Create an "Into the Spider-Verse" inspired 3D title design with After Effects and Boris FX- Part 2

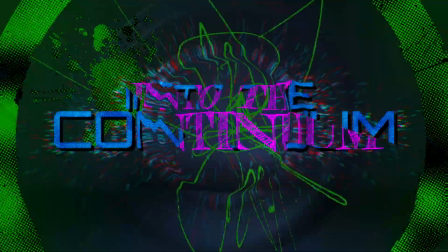0:00 Hello, and welcome back to part two of the Into the Continuum tutorial series. My name is John Dickinson.
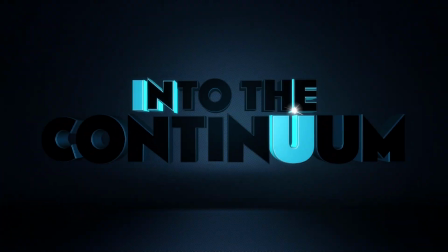0:05 In this tutorial, I'm gonna show you how I added sparks and reflections and glows to polish up the scene we created in part one. So let's jump in.
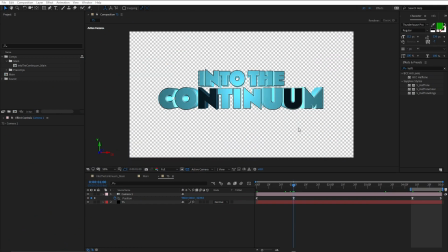0:17 Okay, so in part one, we created the title studio text. That's the Into the Continuum text. And we also created the seamless psych and added a camera. and we split the seamless psych add into its own title studio effect and into its own composition.
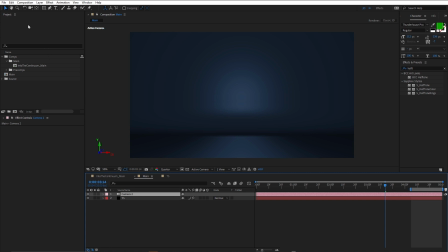0:36 And we also added a camera in here and we linked it up by using the edit copy with property links command. So that's where we got up to and that was a step-by-step tutorial. This tutorial is gonna be a little bit different. I'm not gonna take you step-by-step through everything that I did,
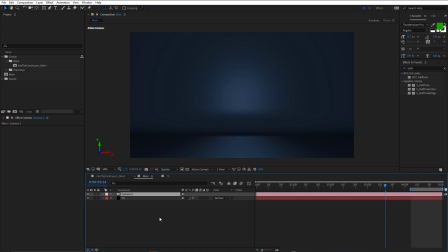0:54 but rather I'm going to walk you through the things that I did and also talk a little bit about the creative decisions that I made.
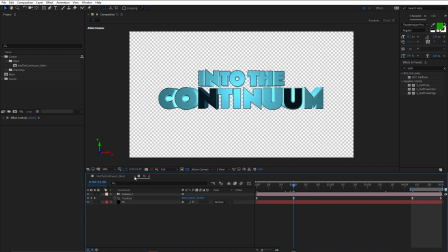1:02 So let's just close up the main and title studio comp. And this is my main composition.
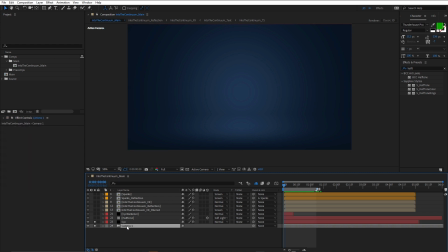1:09 So here's the seamless psych and here's the camera. And there's a number of layers here, which I have turned off, which I wanna walk you through. So these are the things that I did to enhance the 3D scene that was created in part one. things like adding a half tone effect,
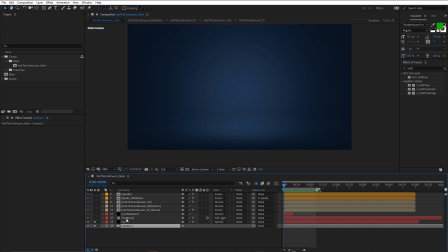1:26 adding some blurs and a fake reflection and a fake lighting effect, and also adding some sparks. Now the first thing I did for this psych was to just come into the Tidal Studio effect here in the effect control panel,
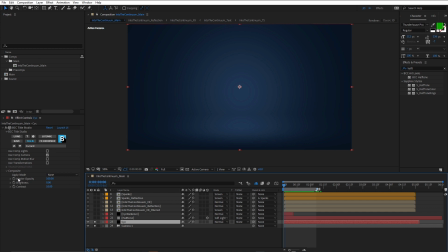1:42 and just adjust the contrast. You can see under composite, I've actually set the contrast to 10. If we bring that back to zero, you can see everything looks a little bit flatter. but by increasing that just increases the contrast and gives us a kind of a vignette look.
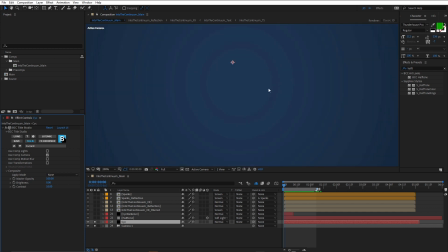1:59 Notice we are getting a fair bit of banding in this and that's never a good look. One way to fix banding is to add a little bit of noise to the composition.
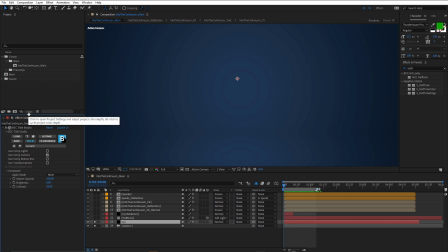2:09 You can see I've already got this set to 16 bit so it's not the color depth that's causing the problem. And I didn't really want to add noise so I decided to use the half tone effect. Now, I've applied the halftone effect to a new solid and I'm using the BCC halftone effect,
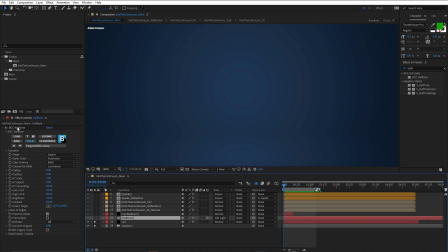2:27 one of my favorite effects and perfect for this kind of look because of course this is based on the into the spider verse look. And you'll find BCC halftone in the art looks category,
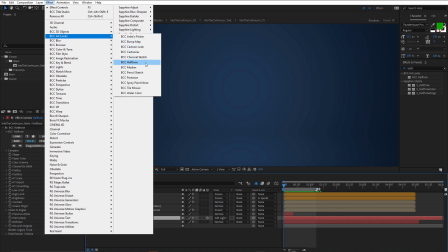2:43 just here.
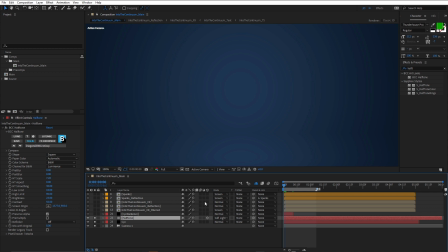2:46 So if I turn this on, watch what happens to the banding. I just need to move a few frames down. and we can actually see it on the first frame and I'll explain that in a moment.
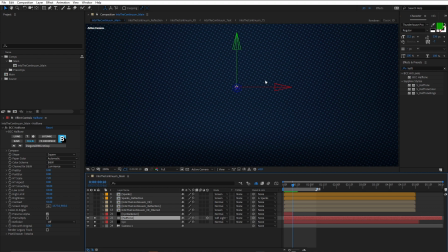2:58 Here we go. So you can see the banding is basically completely disappeared, which is great.
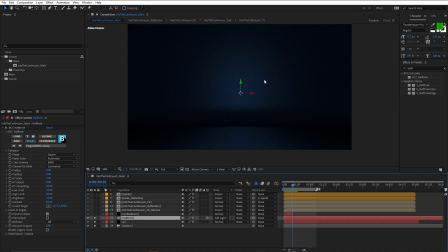3:05 So this helps fix the banding, but it also helps add a bit of character to this background.
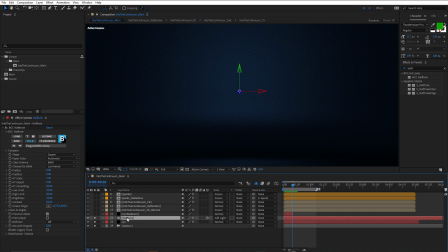3:10 I actually ended up putting the half tone effect in quite late when I was developing this. And I thought that the background looked a little bit drab and a little bit left out, but by adding the half tone effect, it just gives it more of a fun, interesting look and brings it more in line with the rest of the look of the spot.
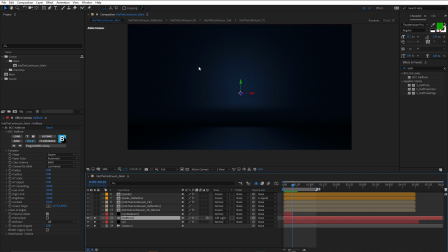3:31 The other thing it also does is darkens it down a little bit, which is really good. But by adding it, I also had to make it 3D. Otherwise, it wouldn't move with the camera and that would look a bit strange. You can see if I just move the current time indicator, see it actually moves with the camera now because that layer is 3D.
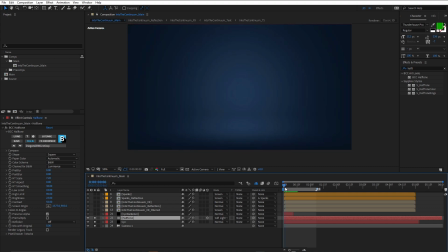3:50 And as I mentioned, you can't see it on frame one And it doesn't matter anyway, because on the very first frame, the next layer I've used is this black solid.
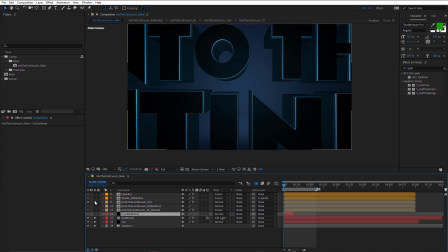4:01 What I really wanted, if we turn the text back on, what I really wanted at the very beginning is the background to be pretty much black.
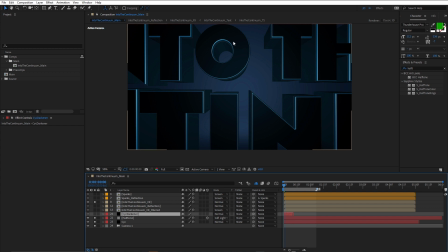4:09 That's because in part one, we talked about the idea that this was the base text, like the off state, and when we move forward in the animation, the letters turn on like their lights turning on and I didn't want it to be too bright at the beginning.
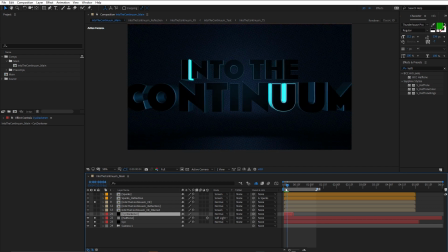4:27 I want it to feel like as the lights turned on then the background would become illuminated. So I turned on this solid, I've called it Psych Darkener. See at the very beginning it's black.
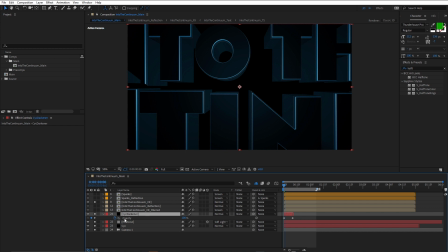4:40 If I press the U key to show the keyframes you can see I've got opacity at 100% and towards the end of the camera zoom, we come down to the opacity of zero. That's a really nice way to fake the lighting.
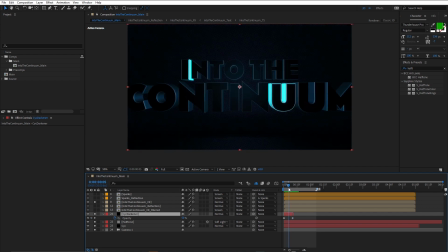4:57 Nice and dark and then the lighting increases as the letters turn on. Now as the letters turn on, I wanted to really enhance the effect that lights were turning on and have it look as if the letters were illuminating the scene.
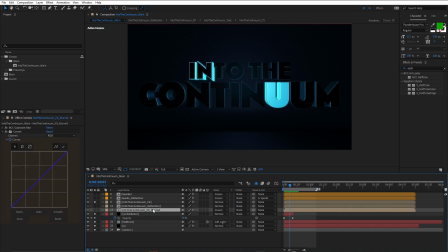5:14 So for that, I faked it once again by duplicating the text layer and blurring it with BCC Gaussian Blur. Let me just turn that on. And what I might do is just solo that layer.
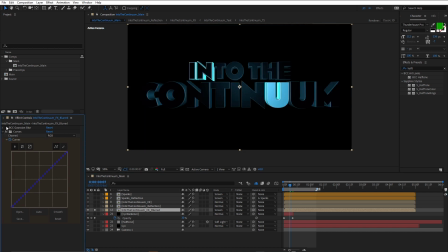5:32 So turn the BCC Gaussian Blur off and on. You can see it's really quite blurred. Let me just bring that right down. It's a nice fast blur. I wanted to blur it out quite a lot because obviously I didn't wanna see the text but I wanted to
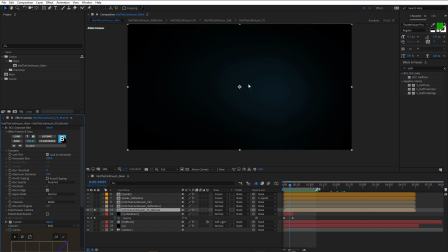5:52 see the brightness that the text creates on the background. So let's turn these back on and turn it on and off.
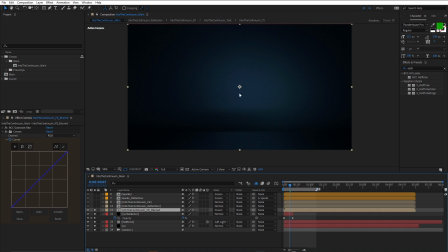6:06 So obviously as the text gets brighter, then the background appears to get brighter because I've used the screen blend mode. That's a nice way to fake that lighting effect. And actually when we get up to the other parts of the animation,
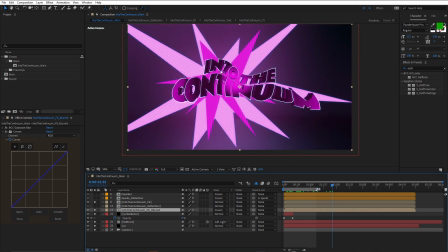6:24 you can see the background really lights up a lot because we're adding a lot of brightness in the foreground, which is really quite effective.
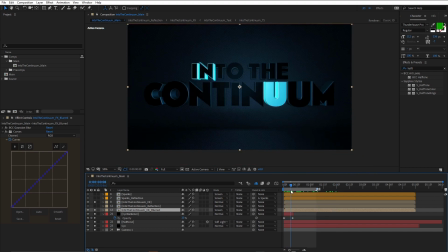6:33 Just with a simple BCC Gaussian blur. Next thing to do was add a reflection in the floor. Now Tyler Studio doesn't have ray tracing, so it's not straightforward to do reflections in the floor.
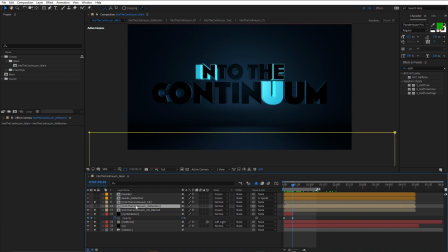6:46 I found it much easier to do it in After Effects just using BCC reflection. Let me just turn that on and just move forward a little bit. You can see the reflections moving in.
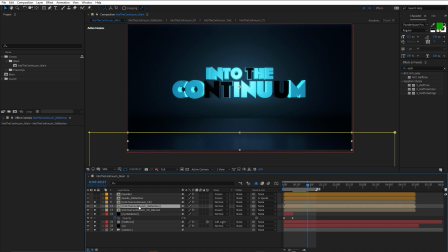7:00 So I've actually had to do this inside of a pre-comp. Let me just double click that. So there's the text and there's a reflection.
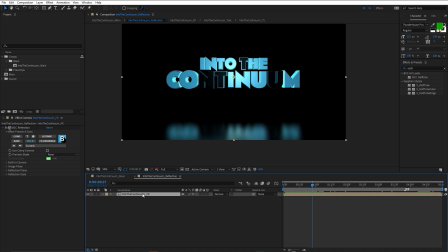7:08 And just to mention, I've actually named my text comp FX because inside FX is the, into the continuum text composition.
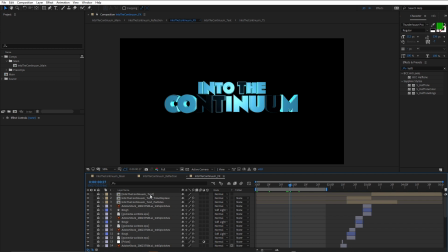7:17 And inside that is the title studio text composition we created in part one. But we're gonna dig into all of that in other tutorials.
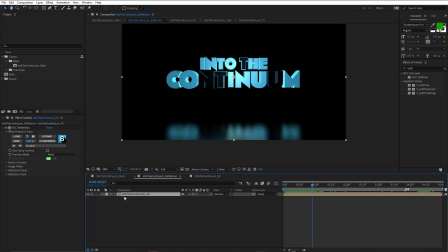7:24 So just in case you're wondering why this is named into the continuum FX. So there's the BCC reflection effect, really handy for creating quick reflections. But currently BCC reflection doesn't have a reflection only option, and I wanted to isolate the reflection in the main comp. So that's why I've done it in a pre-comp.
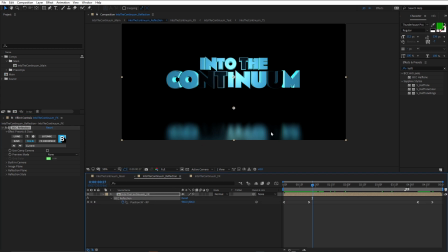7:43 I've also added a few key frames, because this isn't a real 3D reflection, so it's not really moving with the text as the camera moves. So I've actually had to animate the position XY of BCC reflection. so that you can see the point, the control point here,
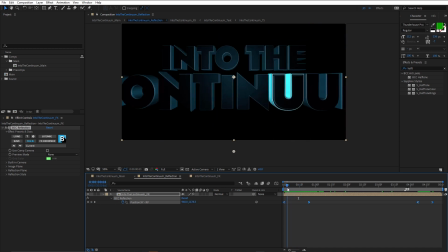8:02 so that the reflection appears to move back with the text, but actually it's only animating on a 2D plane. So that's actually faked.
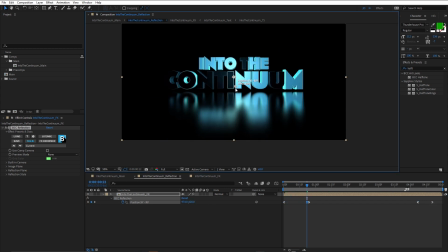8:13 If I just grab that and drag it, you can see, that's what I'm doing.